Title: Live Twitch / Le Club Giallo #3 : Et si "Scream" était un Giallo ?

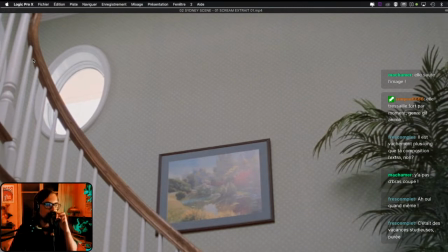[35:29]
C'était des vacances studieuses. Oui, ça m'a demandé du boulot, hein. Franchement, je pensais que j'allais m'en sortir les doigts dans le nez, mais j'ai dû travailler un peu cette fois-ci. Donc, vous avez entendu effectivement la note de piano assez basse, là.
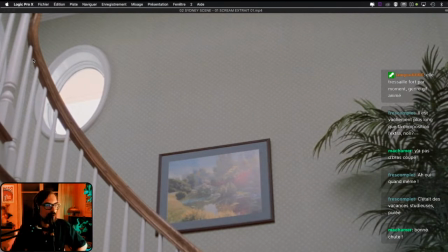[35:46]
Évidemment, créer un peu de suspense à la fin. Donc voilà, là-dessus, on est sur quelque chose proche du thème. Finalement, le regardant là avec vous, ça me rappelle un peu Virgin Suicide, en fait. La musique de R, le film de Coppola, etc. Ce côté adolescente américaine, au soleil, tout va bien.
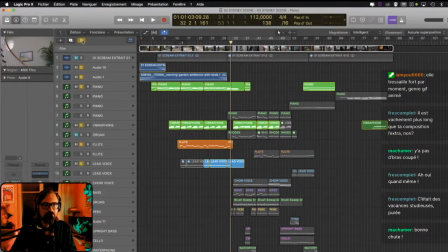[36:07]
Voilà. Bon, c'était pas du tout une influence volontaire, mais en le revoyant, je me dis qu'il y a quelque chose de cet ordre-là.
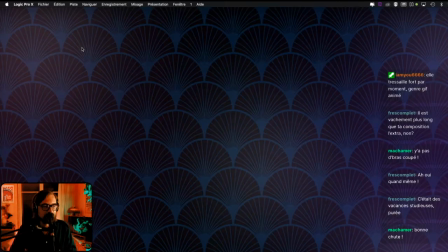[36:15]
Deuxième partie donc de la scène. Ça commence ici.
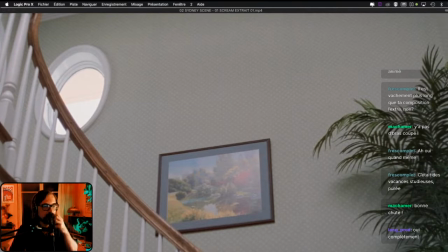[36:22]
Donc là, on est sur quelque chose de plus quotidien, on va dire. Voilà, c'est la vie de Sydney, avec quand même un petit passage, avec quand même un petit passage. Visiblement, vous êtes d'accord sur R. Ouais, ben voilà.
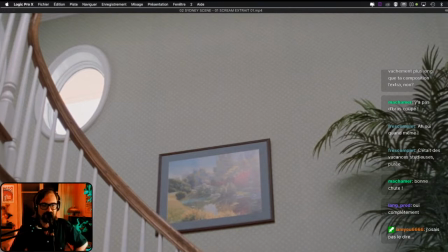[36:40]
Ça, c'est l'effet soleil américain, piano, je pense. Donc, on est sur le quotidien de Sydney.
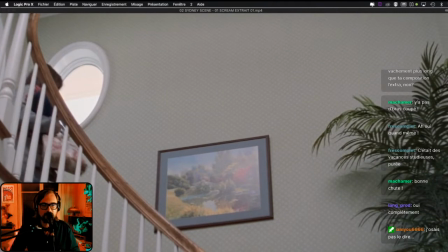[36:46]
Il y a un petit passage un peu où on a une petite inquiétude un peu plus loin. Donc là, elle descend. On est vraiment sur le quotidien quotidien.
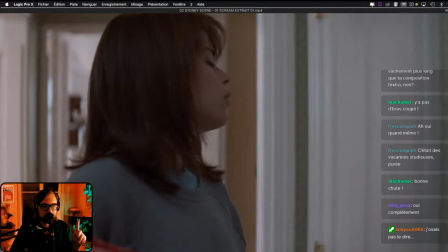[36:53]
Et Beltrami, d'ailleurs, dans sa BO originale, le souligne aussi, c'est cette ouverture de porte.
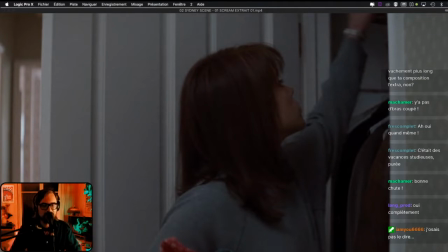[36:59]
Forcément, comme on sait qu'il y a un tueur, là on cache l'arrière-plan. Ça serait le moment de faire un jumpscare, évidemment. Un vrai ou un faux d'ailleurs, jumpscare. Donc il faut créer un tout petit peu de tension sur ce passage-là.
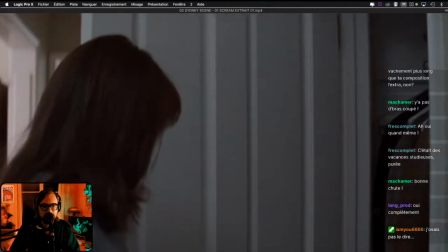[37:17]
Mais comme c'est Wes Craven qui sait quand même ce qu'il fait, bah, il fait pas de jumpscare à balle 2 ici.
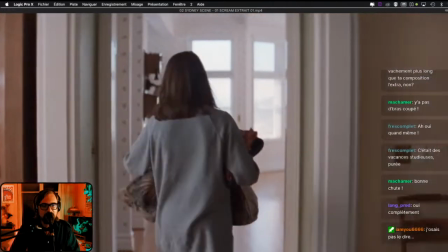[37:21]
Hop, ça se ferme. Elle va jusqu'à la télévision, elle s'installe.
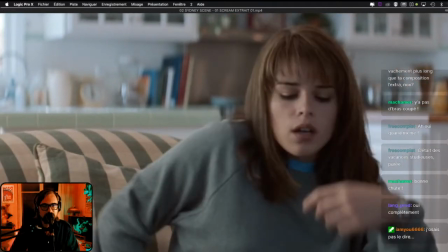[37:26]
Là, on est vraiment sûr du quotidien. Elle allume.
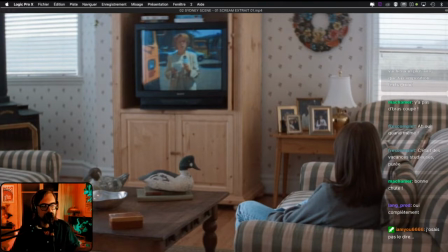[37:31]
Et là, il y a une espèce de gradation qui va se créer au fur et à mesure, puisqu'elle tombe que sur des nouvelles.
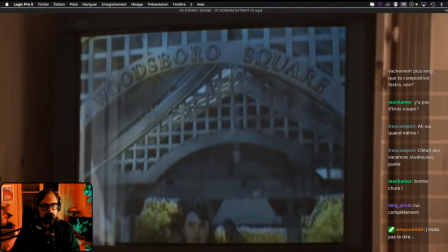[37:40]
Du tueur, et puis ça se termine un peu par le choc de voir le visage de sa mère évoqué à la télévision.
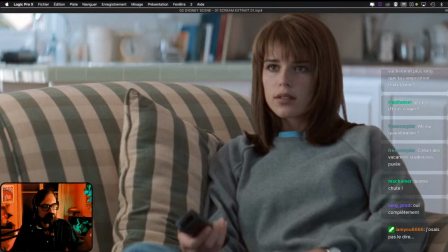[37:46]
Donc il va y avoir toute cette à nouveau toute cette évolution dans la scène, et on va la suivre avec la musique.
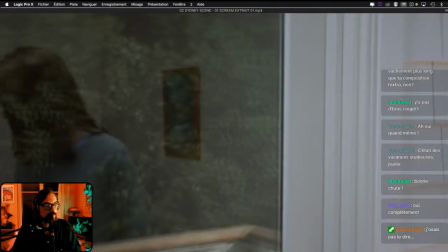[37:54]
Donc là, pour le côté jazzy, vous allez voir, vous n'allez pas être déçu. J'y suis allé.
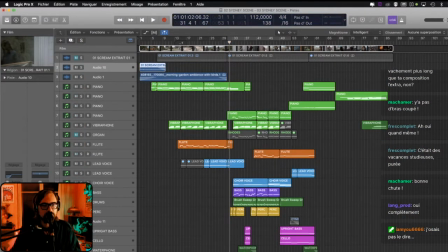[38:04]
Donc, j'ai commencé ben, tout simplement par un petit basse percu batterie, un petit peu sautillant, un petit peu. En gardant toujours les accords au vibraphone. Voilà ce que ça nous donne.
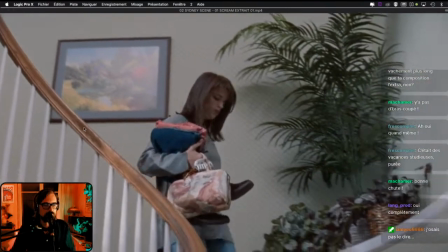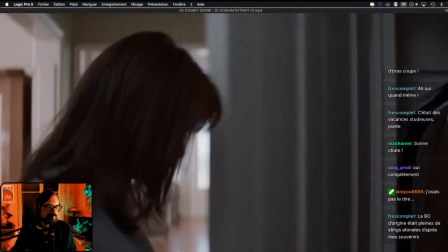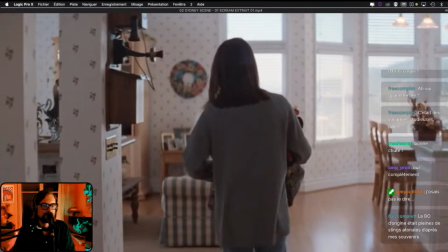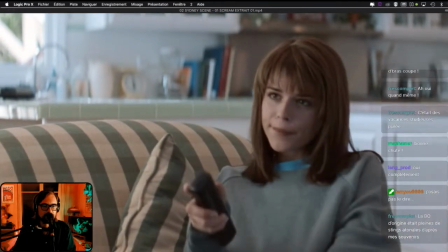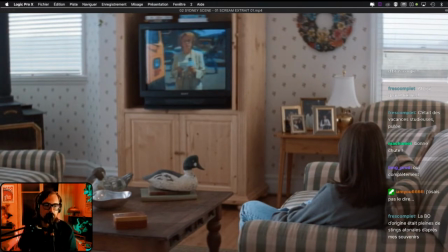[38:59]
S'arrêter là pour le moment. Ouais, dans la BO d'origine, effectivement, il y a beaucoup, y a beaucoup de cordes un peu atonales, etc. C'est vraiment une musique de film d'horreur, la BO originale.
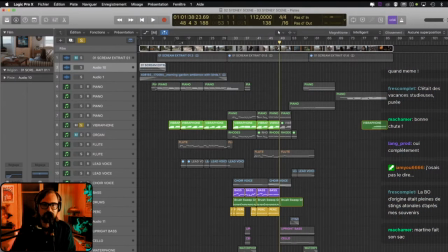[39:13]
Donc là, on change un peu d'ambiance, forcément. Pour en rajouter encore un peu des caisses à ça, on va mettre quelques petits chœurs, mais alors les chœurs un peu doo-wop, enfin, juste doux là pour le coup. Et le thème.